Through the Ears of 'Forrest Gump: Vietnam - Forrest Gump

Forrest Gump was the first project I worked on with Bob Zemeckis.
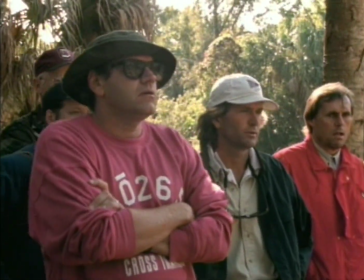Bob asked me to work on it because he wanted a sound supervisor who was going to be really hands-on. And there are lots of different ways to do projects. Some supervisors are administrators, and some get their hands dirty, and that's my approach. I go out and make lots of recordings and do lots of experimenting myself, and it turns out that that's what he was looking for Gump.
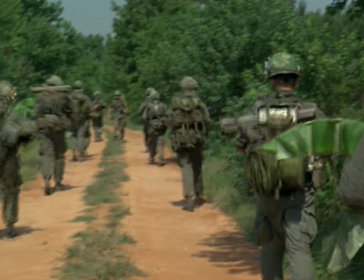The good thing about Vietnam is there was always some place to go.
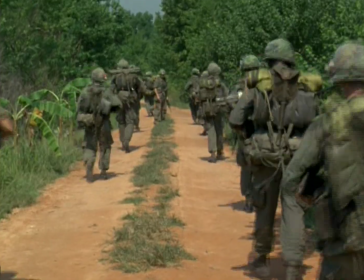Fire in the hole!
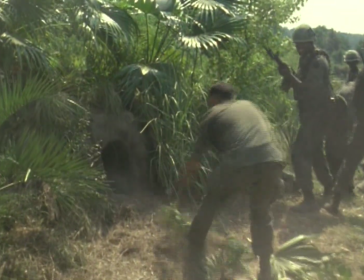Gump, check out that hole.
The Vietnam battle sequence in Gump was a dream for me to work on for several reasons. First, because of the way Bob decided to shoot and stage the scene.
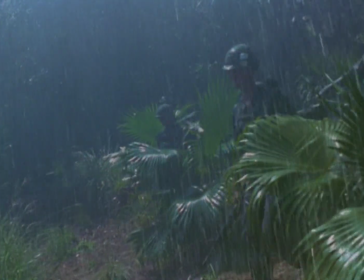As you look at that scene and that sequence, you notice that it's shot in an unconventional way.
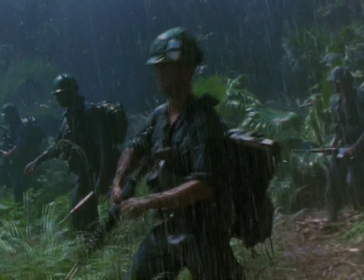Instead of beginning with a fairly wide establishing shot so you see
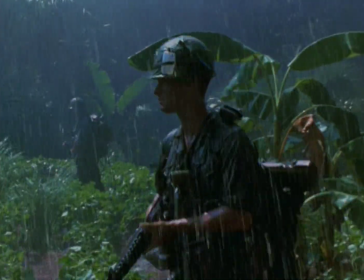the large area where this battle is about to take place or is taking place,
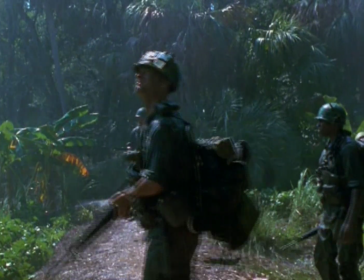you begin very close to the soldiers. And as the battle begins, you get even closer to them.
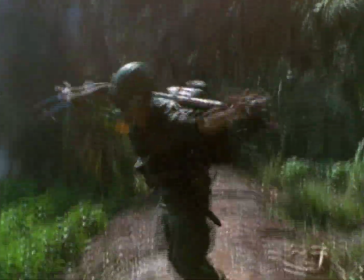And in fact, the camera is down on the ground with the American soldiers.
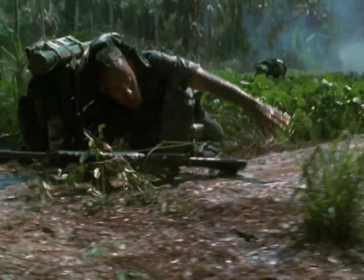That swung the door wide open for me, because what it meant was
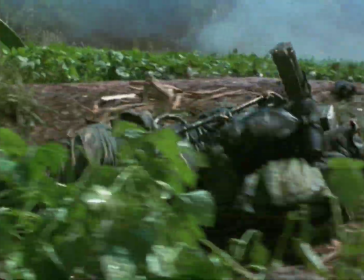the audience has the same point of view as the American soldiers do.
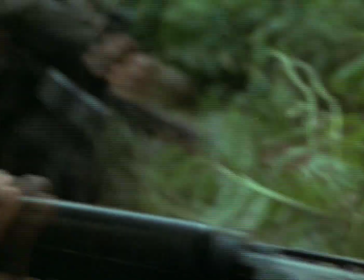You don't see the enemy that's firing at them.
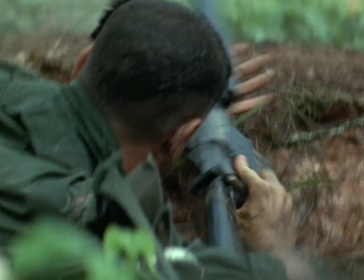You see exactly what they see, and you hear exactly what they hear. And so that gave me the latitude to put in the sounds of bullets flying over their heads,
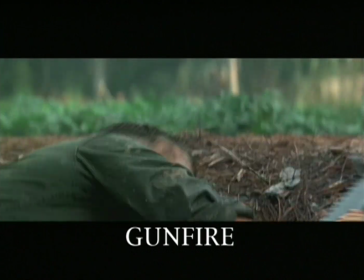which we wouldn't have been able to do if the scene had been shot more conventionally with typical wide shots,
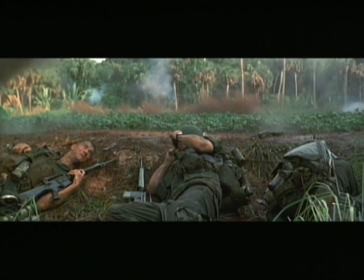medium shots, etc., because there's no way in most of those shots we would have been in a place where we could have heard those bullets whizzing over our heads.
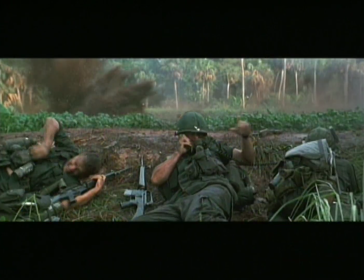There's no what we call production sound in the Vietnam battle sequence in Forrest Gump.
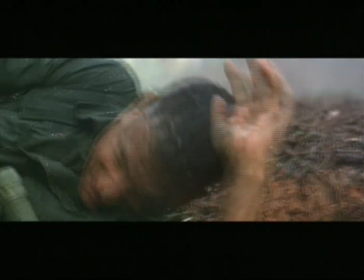Production sound is the sound that's recorded on the set while the cameras are rolling.
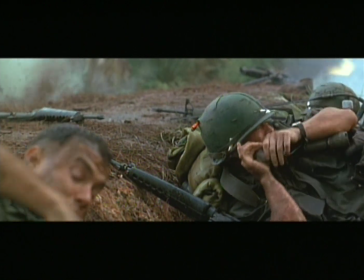And so in a sequence like that, it's pretty typical to have to replace all of the sound in post-production,
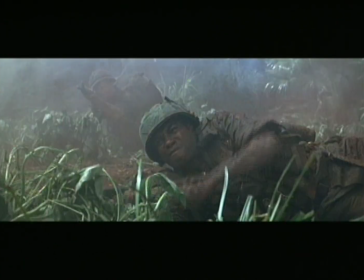and that's exactly what we did with the battle scene. And since you're going to replace it, it's going to be ideal to have control over each category of sound, so that when we finally mix all of those sounds together, if Bob Zemeckis says, well, at this point, really all I want to hear are the machine guns that are firing at the American soldiers, or at this point, all I want to hear is the sound of that soldier hitting the dirt, and we don't really want to hear any guns at that moment, or people screaming, etc., then you're able to do that. And so you come to what we call the final mix with a set of pre-mixed categories of sound.
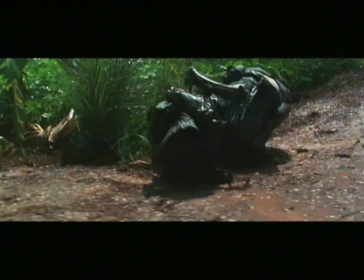And in that battle sequence, we have dialogue, which is one pre-mix.
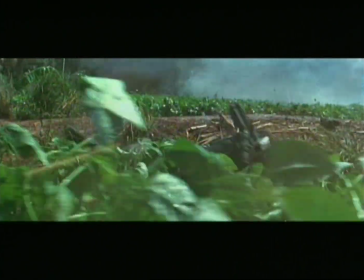And all of the dialogue in the battle sequence in Vietnam is what we call ADR, automated dialogue replacement.
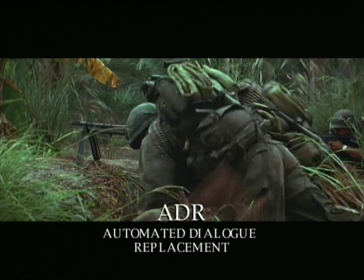It's the actors coming in after the film has been shot and redoing their lines.
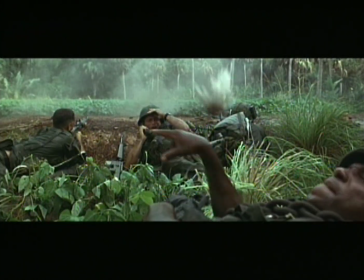In this case, because the technical quality of the recordings that were made on the set wasn't acceptable for us.
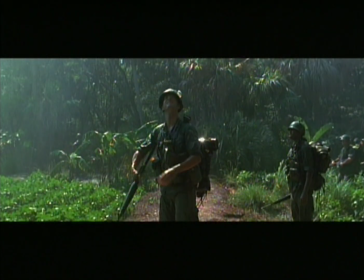We have what's called Foley, which is essentially human movement sounds.
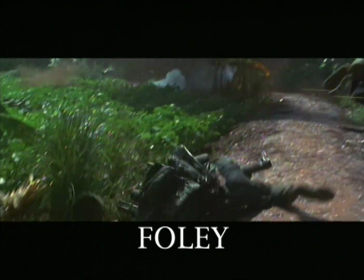That is the sound of the soldiers' feet on the jungle floor,
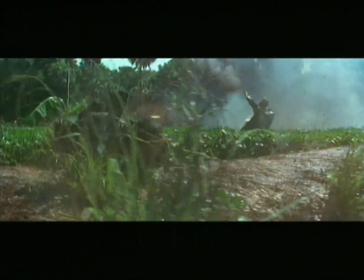the sound of their gear rattling and squeaking as they carry it and as they hit the dirt, etc.
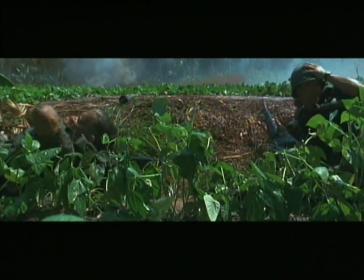The sounds of their guns, handling the guns, that is, not the guns firing, that's a whole other category.